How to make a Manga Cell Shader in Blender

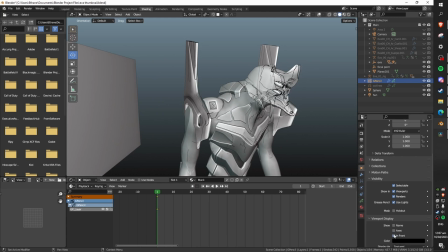(4:09)
Which is really cool because it means that you can work with your outlines without even having any textures loaded in.
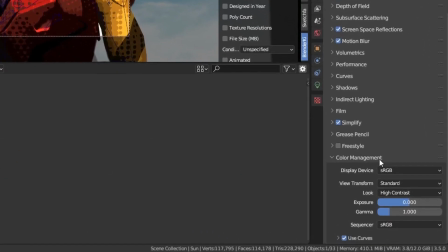(4:13)
Finally, in terms of render settings, make sure your display device is set to sRGB. View transform should be standard rather than filmic because we're going for vivid look. And for the look, I would recommend high contrast.
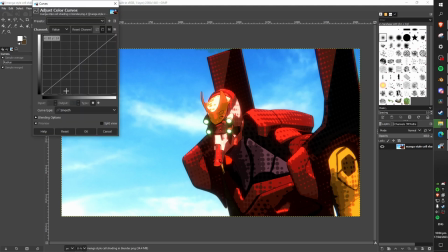(4:24)
After you render out your scene, I would highly recommend doing some post-processing on it, and taking it from something like this, to something like this. I've used GIMP to correct the curves of my blacks and whites, because the original was a bit blown out and a bit too bright.
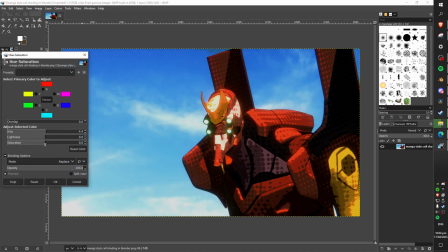(4:37)
I've also corrected for the hue and saturation, and faded it out slightly so that the colours are more true to what they are actually meant to be like. This will probably take some tweaking, but you're pretty much good to go now. I really hope that this video was useful or inspired you.
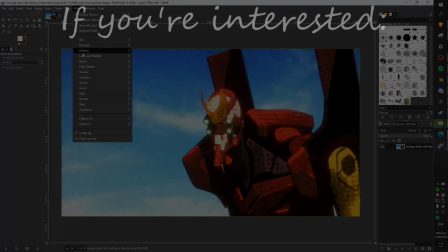(4:49)
And if you have anything you want clarified, I'd highly recommend you check out my other 2-minute long anime material tutorial. This goes over the basics in quite a fast way,
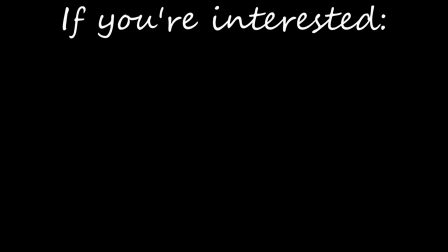(4:57)
and condenses down much of what I've learned over the last few months of research and experience. Thanks so much for watching, and stay tuned for more Epic Blender tutorials and art on the way.
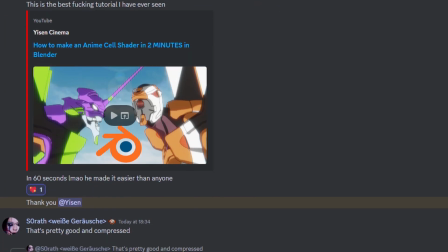(5:06)
Subscriptions are much appreciated. I'm also always very grateful for any constructive criticism or feedback you may have. It's been Yeesen, and I'll hopefully see you in the next one. Bye bye.